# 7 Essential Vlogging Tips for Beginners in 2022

So you want to start making vlogs, or maybe you already are, or you want to make better vlogs, well, this video is for you. Here are my seven essential vlogging tips. Tip number one, make the first 15 seconds count. We all know that everyone's attention span is getting shorter and shorter. The first few moments of a video is when the viewer will be deciding if they want to stick around and watch the rest of the video. So making the first 15 seconds engaging and interesting is so important. A very simple way of doing this is to introduce a story. You could simply tease the viewer about something that might happen later on in the video so then they can decide if they want to find out what happens next. Here's an example of one of my recent blogs where I use some fast-paced editing and some cool music to engage the viewer first thing.
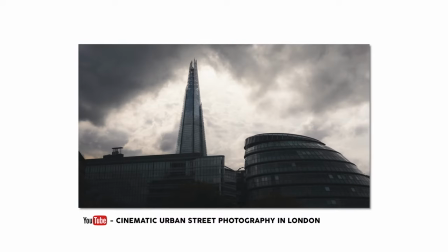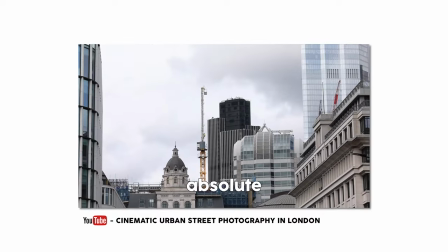Good evening peeps, welcome back.
So the first 15 seconds is all about engaging the viewer and teasing them with what's about to happen so they stick around and watch the video. Tip number two is all about lighting. You don't need an amazing camera to film good vlogs. However, the lighting in your video will make a huge difference. Bad lighting with an expensive camera will look terrible. Good lighting with a cheap camera will still look great.
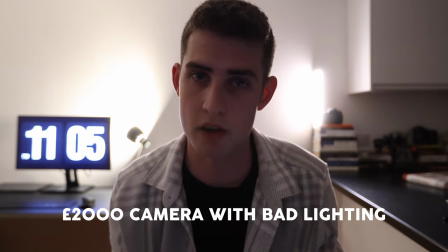(1:14)
This is what bad lighting looks like with a £2,000 camera and this is what good lighting looks like with just my mobile phone.
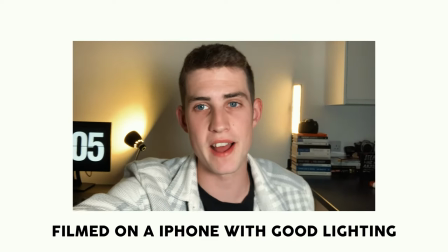(1:21)
You can definitely tell the difference. This footage here looks a lot better than this footage here which looks pretty bad.
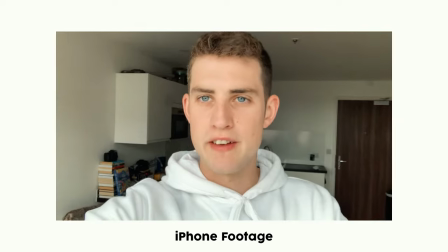(1:28)
Here's a simple way of using natural light to your advantage. I'm stood in front of a great big window.
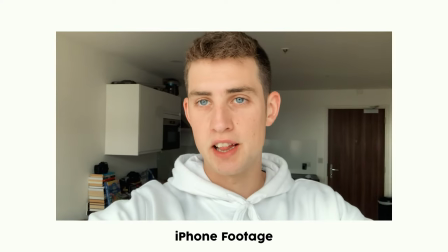(1:33)
The light is projected onto my face so hopefully I look nice and clear. And this is what it looks like when I'm actually filming against the natural light.
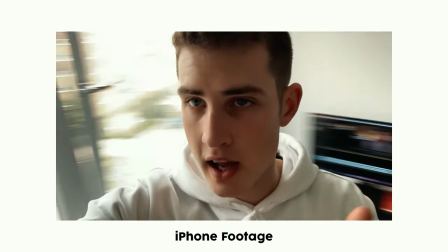(1:41)
This clearly doesn't look as good as this for example.
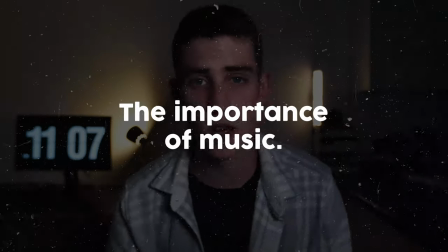(1:45)
Tip number three is all about the music you decide to use in your videos and this one is brought to you by the sponsors of this video Epidemic Sound.
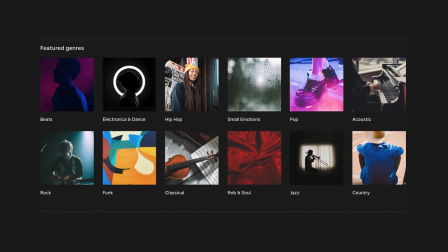(1:53)
This one is a deal breaker for good vlogs. The music you decide to use will completely change the atmosphere and the effect your vlogs have. Simply using the right song can dramatically improve the quality of your videos. Let's use this video right here as an example. Can you hear that nice pleasant upbeat soundtrack in the background? The music I'm using simply adds a little bit of pace and keeps you as the viewer engaged. Using music on YouTube videos has always been a little bit tricky because of copyright issues but this is where Epidemic Sound come into play. I've personally been using Epidemic Sound for years for all of the music in all of my videos.
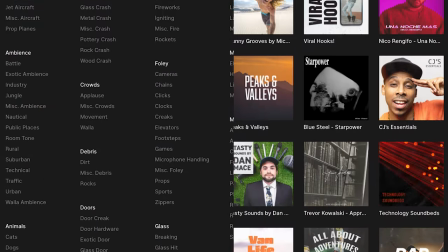(2:27)
Epidemic Sound has over 35,000 tracks and 90,000 sound effects for you to use in your videos. Epidemic Sound also own 100% of the music so there's never a chance your videos will receive acclaim or get taken down in the future. I've been using Epidemic Sound for years and there's two features that I love the most.
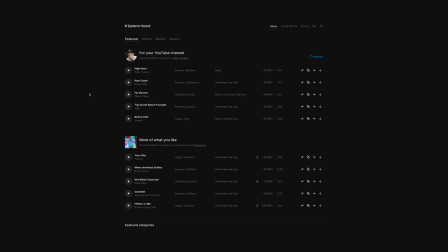(2:43)
The first feature I absolutely love is when you land on the homepage which looks something like this, you've got at the top here for your YouTube channel recommendations based on Mike Chudley.
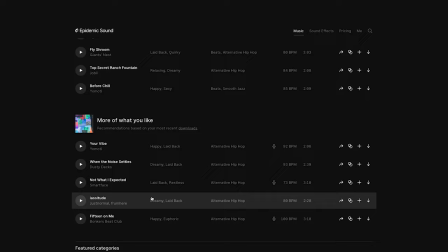(2:52)
Everything that's suggested here is things I've downloaded before and similar music so I don't have to waste any time as soon as I land on the home page of Epidemic Sound.
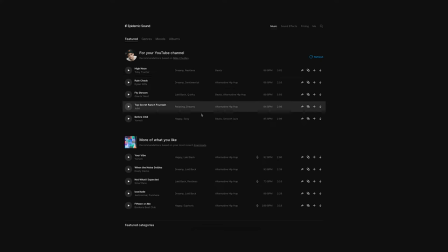(3:00)
I've already got some suggestions of some music that I'm probably going to be using for my videos. My second favorite feature of using Epidemic Sound is when I'm browsing for a song maybe I'm just on a now trending playlist and I really like this first song for example. What I can do is go over here and click find similar these little two circles that will open up a whole tab full of songs that are very similar to the one you really like.
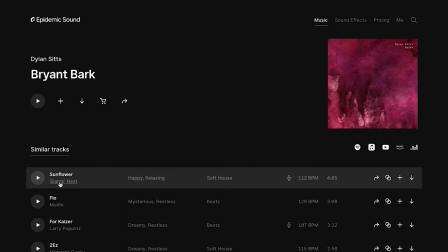(3:20)
So maybe you've already used Sunflower by Giant's Nest for example and you don't want to reuse it.
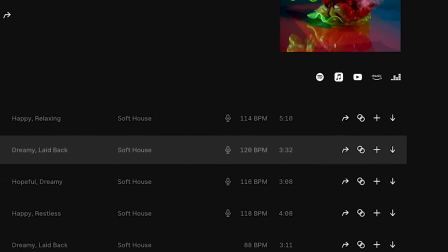(3:24)
Well simply click the two little circles and it'll find you a whole bunch of music that you could use that's very similar.
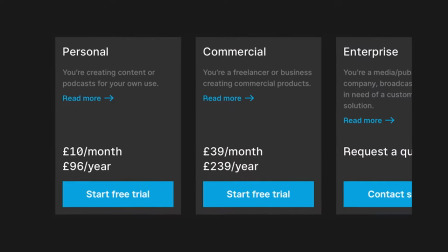(3:30)
If you want high quality music for your vlogs then the personal plan is perfect. You will be covered for most platforms including YouTube, Twitch and Facebook, podcasts as well so you'll never need to worry about receiving claims or getting strikes. Sign up to Epidemic Sound's personal plan with the link in the description and receive one month free trial. What's also great is any songs you decide to download and use on your videos and vlogs will remain safe and protected even if you cancel your subscription after the trial is over. Tip number four is all about audio. This one is probably more important than the actual video quality of your vlogs. Nobody will watch a video with bad audio, people will simply click on to another video. What's the point in making a vlog if no one can hear or understand what you're saying?